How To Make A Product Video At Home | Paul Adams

We are back. And are we the show that brings you sexy cars?
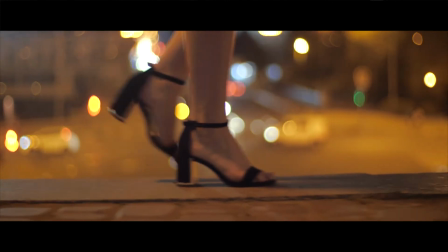8s
No. Are we the show that brings you sexy hair products?
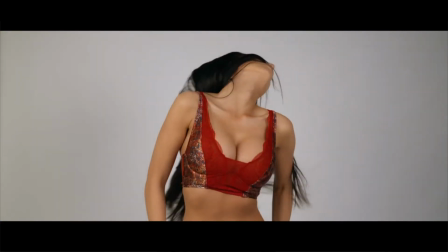15s
No. Are we the show that brings you sexy lingerie?
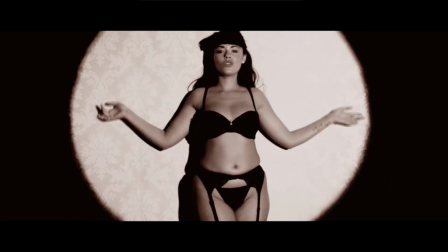22s
No. Are we the show that brings you sexy gym wear? No.
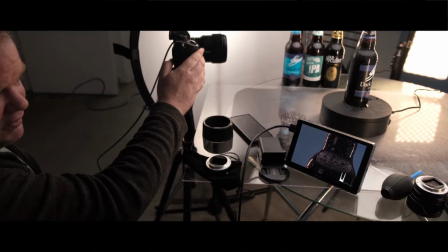28s
No, we're the show that brings you bottles. Lots of bloody bottles.
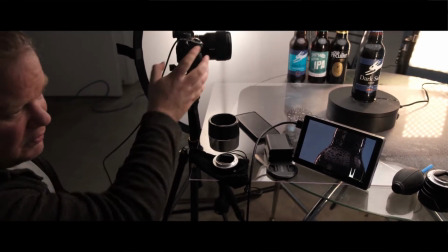35s
Steve's idea.
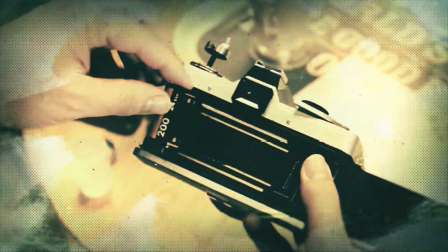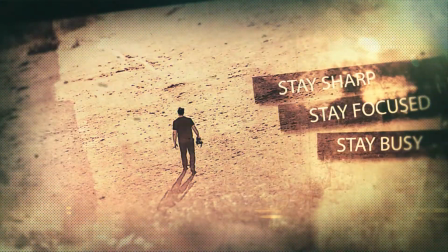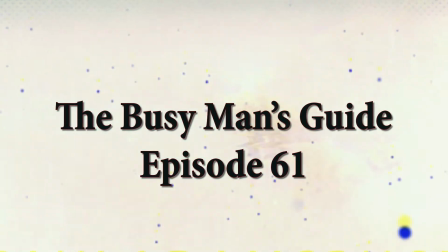Way back in April. Yeah, sorry Gavin Hardcastle, that was a terrible impression.
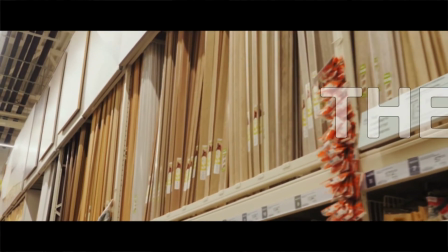58s
So way back in April, Steve and I decided we needed to up our game and improve the quality of our product.
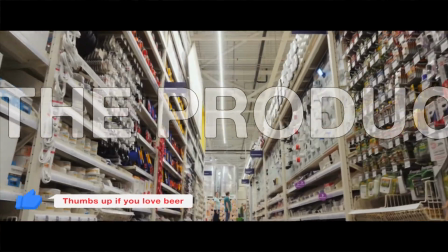64s
So we decided to do a mock product shoot and we headed to the local hardware store to get some materials.
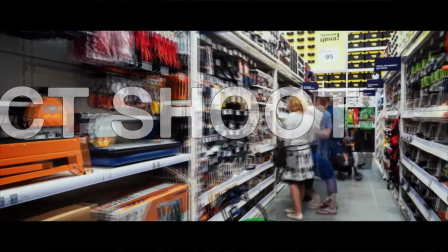72s
We then headed back to my brand new flat, but before we could start filming and because it was lockdown, there was something that we needed to do first.
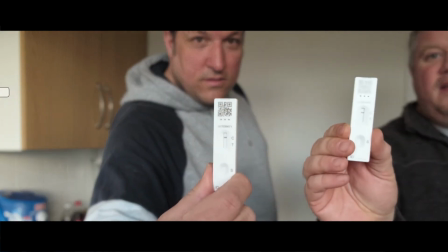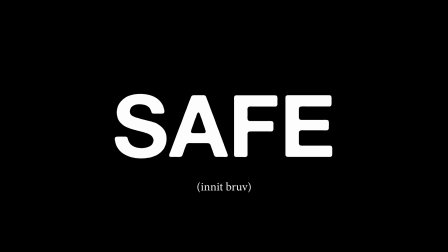85s
And the man who likes to do all the talking, it's over to Steve.
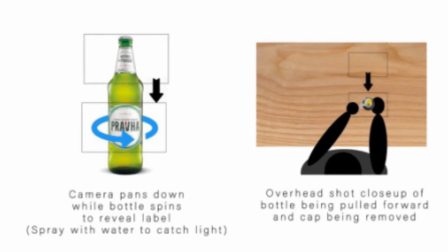89s
Okay, so the shot on the left, if you can see it clear enough, there's a little box that goes down on the bottle,
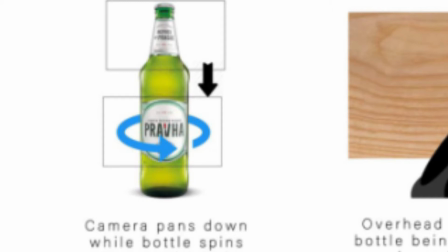96s
and that box is kind of meant to be our composition.
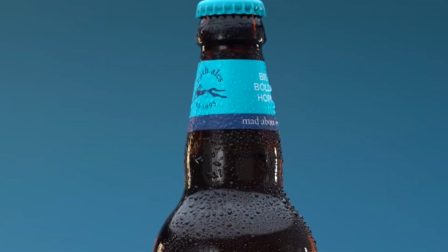99s
So the idea is the bottle rotates and the shot pans down from the bottle cap
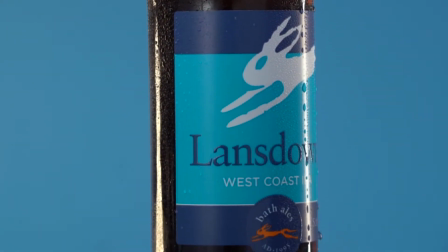106s
and the neck of the bottle down to the midsection of the bottle where the label is and that's when it finishes rotating.
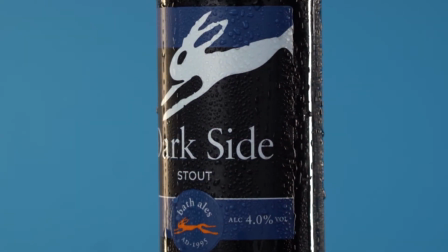112s
And we've switched this up a little bit because not only are we going to have that shot but we're going to have that shot with multiple
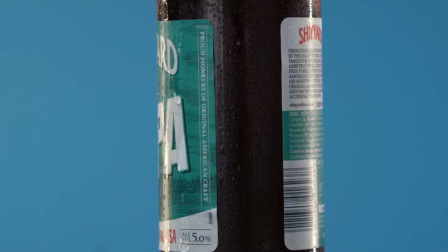119s
bottles changing labels to show that there's more than one beer within the range.
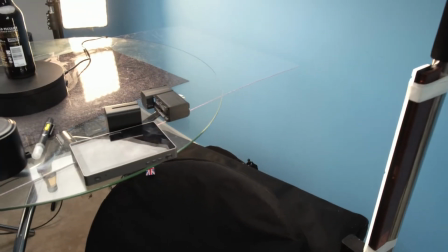126s
in the research for these shots we knew that we needed some sort of strip light so
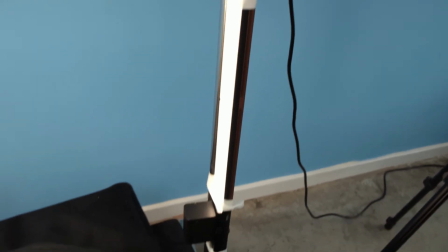131s
steve's got his wand light which we taped to it is a brick right there i
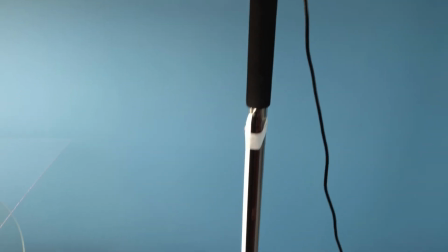136s
apologize i've got an nd filter on but we taped it to the c stand
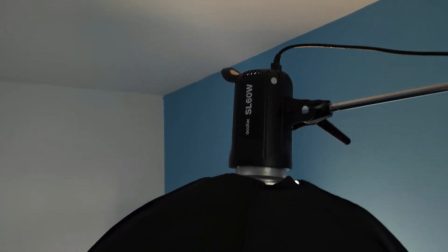140s
with the godox slow as i like
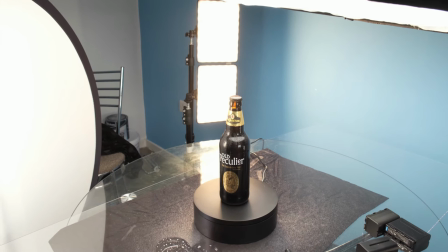145s
to call it the sl60w light above the bottle and now the lazy Susan with power.
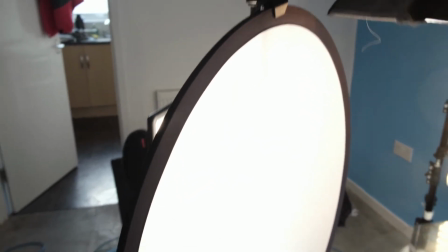154s
We had to cut down on some of the sharpness from this panel light that was behind which is like that side of the bottle,
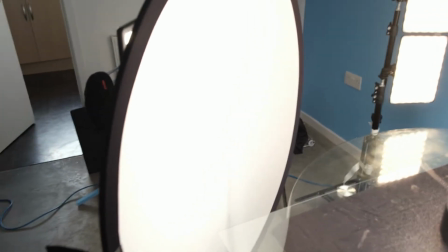162s
the front of the bottle, the side on, so we put up this bounce board shot through that and